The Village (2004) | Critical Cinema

Hi. Let's talk about the village.
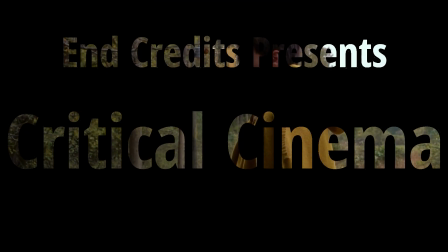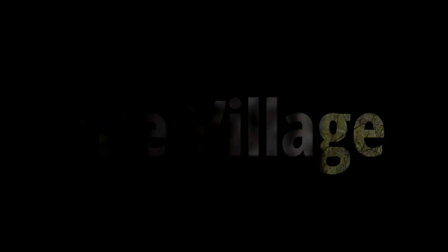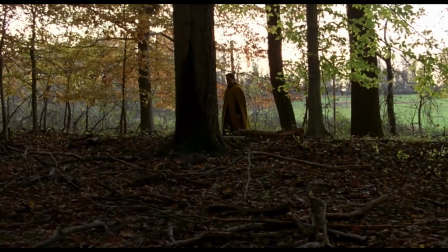[0:13] Musical styles are still a very important form of communication for our young people.
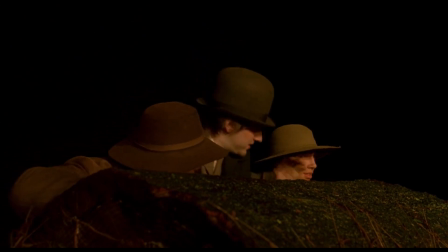[0:18]
Okay, we all know how we feel about this movie, and I'm just as offended as you are that I'm having to talk about it.
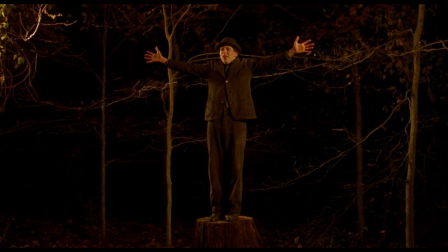[0:24]
We all know who wrote it, and we all know how we feel about that as well. Throughout the episode, you're going to be thinking, well, why is EndCredit talking about this movie positively then?
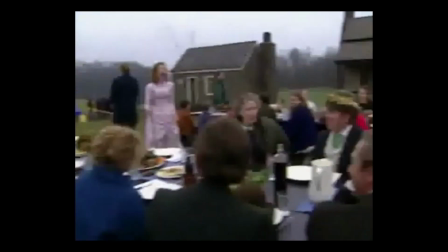[0:32]
Well, my dear friends, as I've stated before, this channel is dedicated to what makes films great, not what makes them seeming piles of shit.
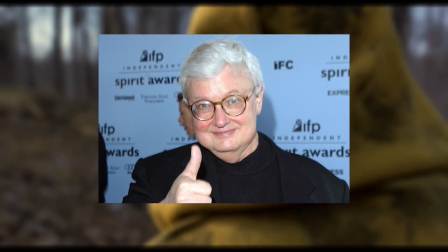[0:40]
Also, I was paid to do this. Also, Roger Ebert summed up this film better than I could ever hope to by saying, and I quote,
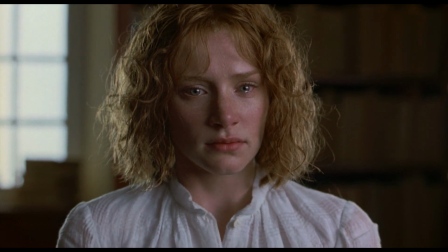[0:47]
"The Village is a colossal miscalculation, a movie based on a premise that cannot support it,
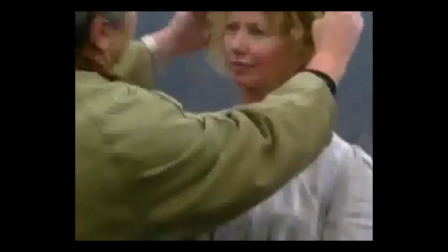[0:53]
a premise so transparent it would be laughable were the movie not so deadly solemn. To call the ending an anticlimax would be an insult not only to climaxes, but to prefixes.
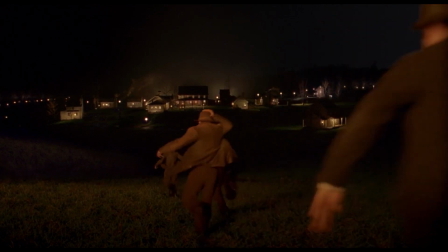[1:03]
It's a crummy secret about one step up the ladder of narrative originality from It Was All a Dream.
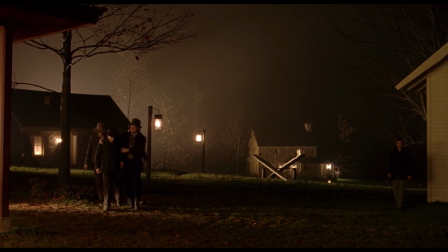[1:08]
It's so witless, in fact, that when we do discover the secret, we want to rewind the film so we don't know the secret anymore."
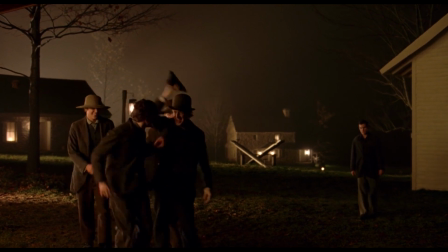[1:14]
End quote.
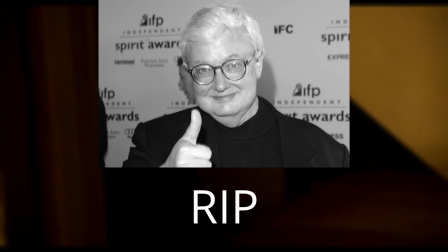[1:21]
Keep repping in heaven, Roger. You're an angel now.
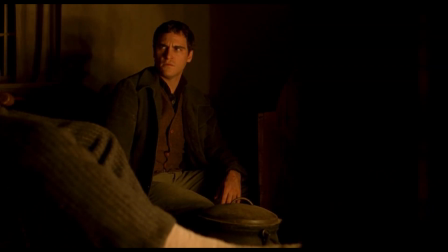[1:24]
Anywho, The Village came out in 2004, produced by Scott Rudin, who has a laundry list of credits under his belt,
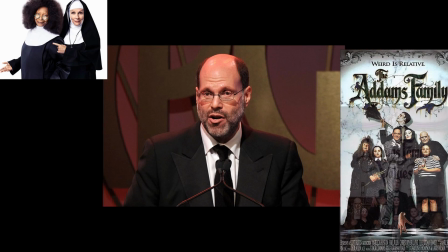[1:31]
most notably Sister Act, The Addams Family and its sequel, The Truman Show, and Sleepy Hollow.
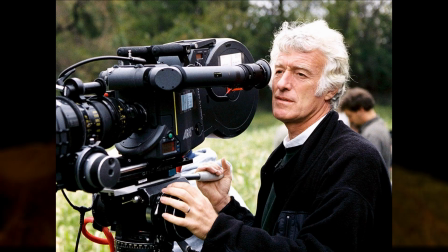[1:36]
Roger Deakins, someone who I've said since our first episode is the greatest cinematographer of all time, also joined the team to ensure this film looked as stunning as possible.
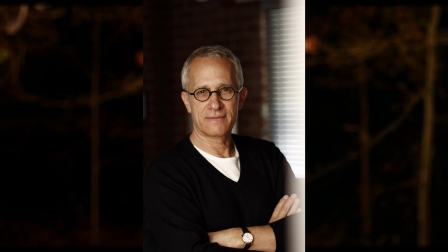[1:44]
Even James Newton Howard lent his musical talent to the production, and the quality really shows.
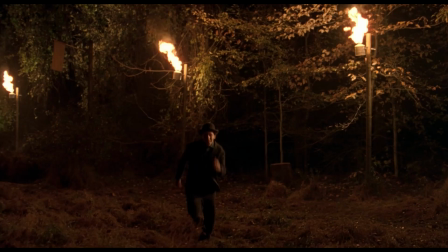[1:49]
The cast is so full to the goddamn brim with talent, it makes my head spin, so let's break it down.
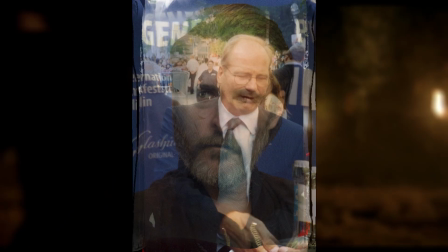[1:54]
Joaquin Phoenix from Gladiator, Signs, and Joker, William Hurt from AI, Artificial Intelligence, Tuck Everlasting,
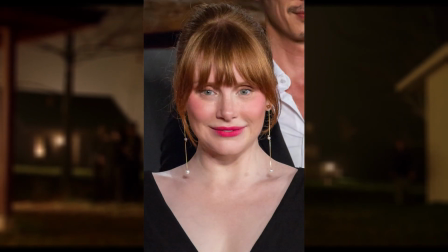[2:02]
and Captain America's Civil War, Bryce Dallas Howard from Spider-Man 3, Terminator Salvation, and the Twilight series, Sigourney Weaver from the Alien franchise,
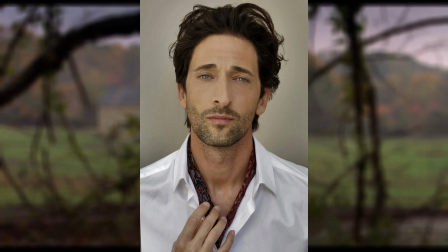[2:10]
Ghostbusters, and Holes, Adrian Brody from King Kong, The Brothers Bloom, and Peaky Blinders, Brendan Gleeson from Braveheart,
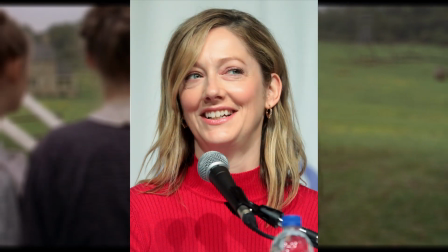[2:18]
28 Days Later, and Gangs of New York, Judy Greer from Elizabethtown, Mad Love, and Archer, and Michael Pitt,
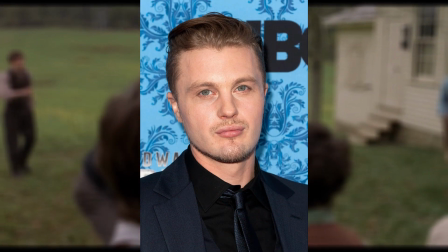[2:24]
who was in Dawson's Creek prior to this, and would go on to have an amazing leading role in Boardwalk Empire.
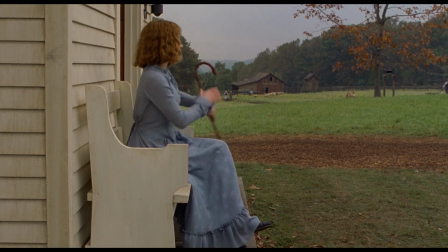[2:29]
Now, to back up a moment and expand on an earlier point, I don't want to harp on the ending and how it retroactively ruins a large portion of the film.
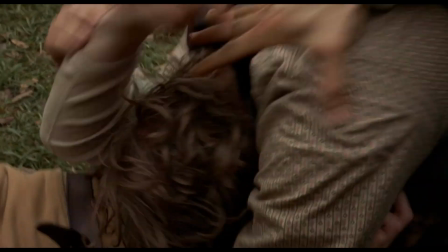[2:38]
There are far too many videos on why the movie is bad, and what would be the point of me beating a dead horse.
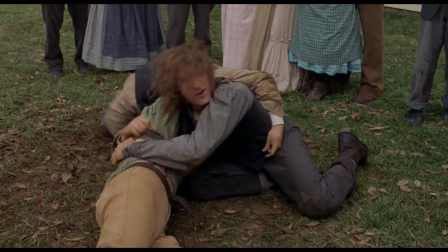[2:43]
So, instead, let's sift through the bullshit and talk about the few positives that the film has, one being on screen and the other off.
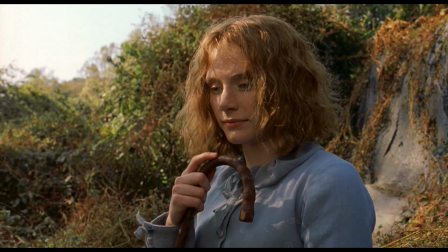[2:55]
There are a lot of films that have rough productions throughout the entire process, and as a result, come out terrible.
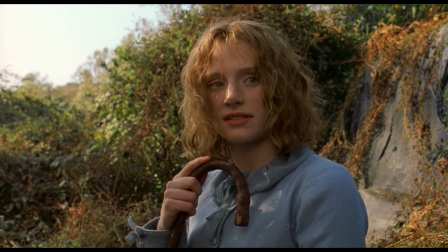[3:01]
You only need to watch the Super Mario Bros. Movie to understand that point.
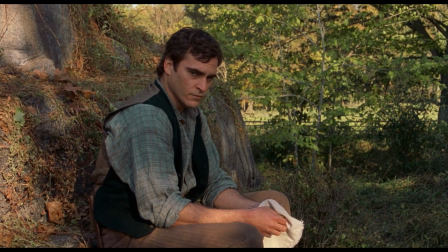[3:04]
And then there are the films that are well-crafted and cared for, but still fall short, and this film is firmly in the latter of those camps.
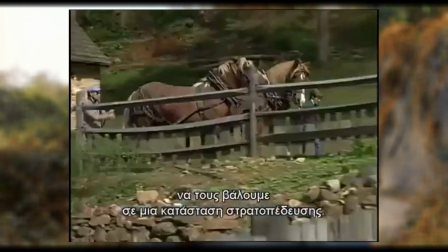[3:11]
Even as the set production and wardrobe began, M. Night didn't just give his cast their scripts.
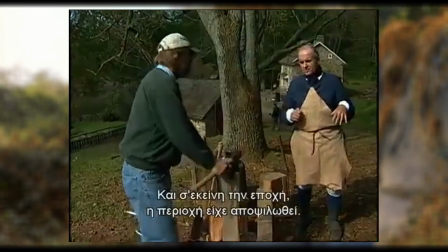[3:17]
He had them go through a 19th century style boot camp to get them fully ready for the world they were stepping into.
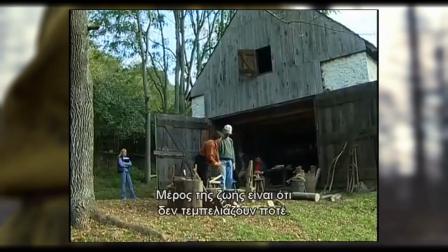[3:23]
That alone can create a wonderful bond between the cast that can elevate their performance when the time comes.
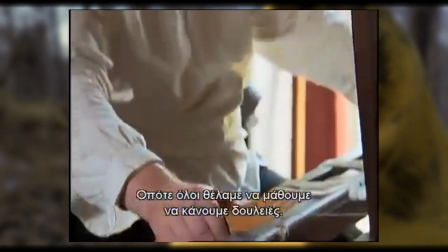[3:29]
It's something that was done with Saving Private Ryan, and the result was a clear on-screen chemistry between the entire group, and the effect is felt the same here.
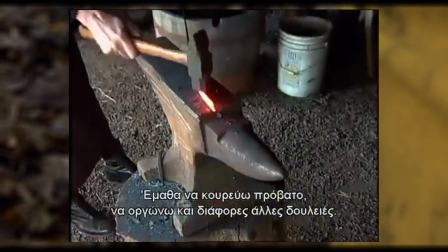[3:37]
It makes scenes feel much more authentic, whereas they could have easily come off as flat otherwise.
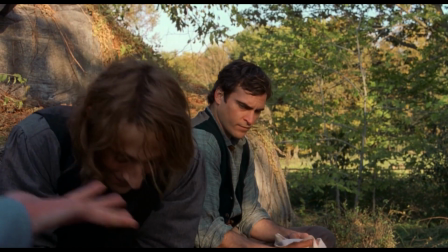[3:42]
Weeks were spent storyboarding the particular shots and color schemes they were aiming for, as well as to figure out how they wanted the creature itself to look.
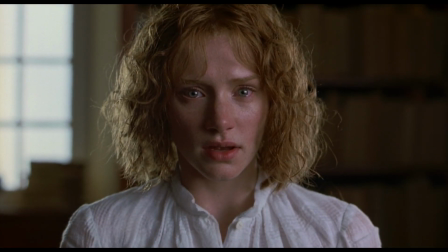[3:50]
During that time, James Newton Howard created some really wonderful string music to ensure the scenes had the light and warm tones when it needed them, and had the foreboding and mysterious vibe when it called for it. They even talk about trying to relate the mood of the music as closely to the main character as possible.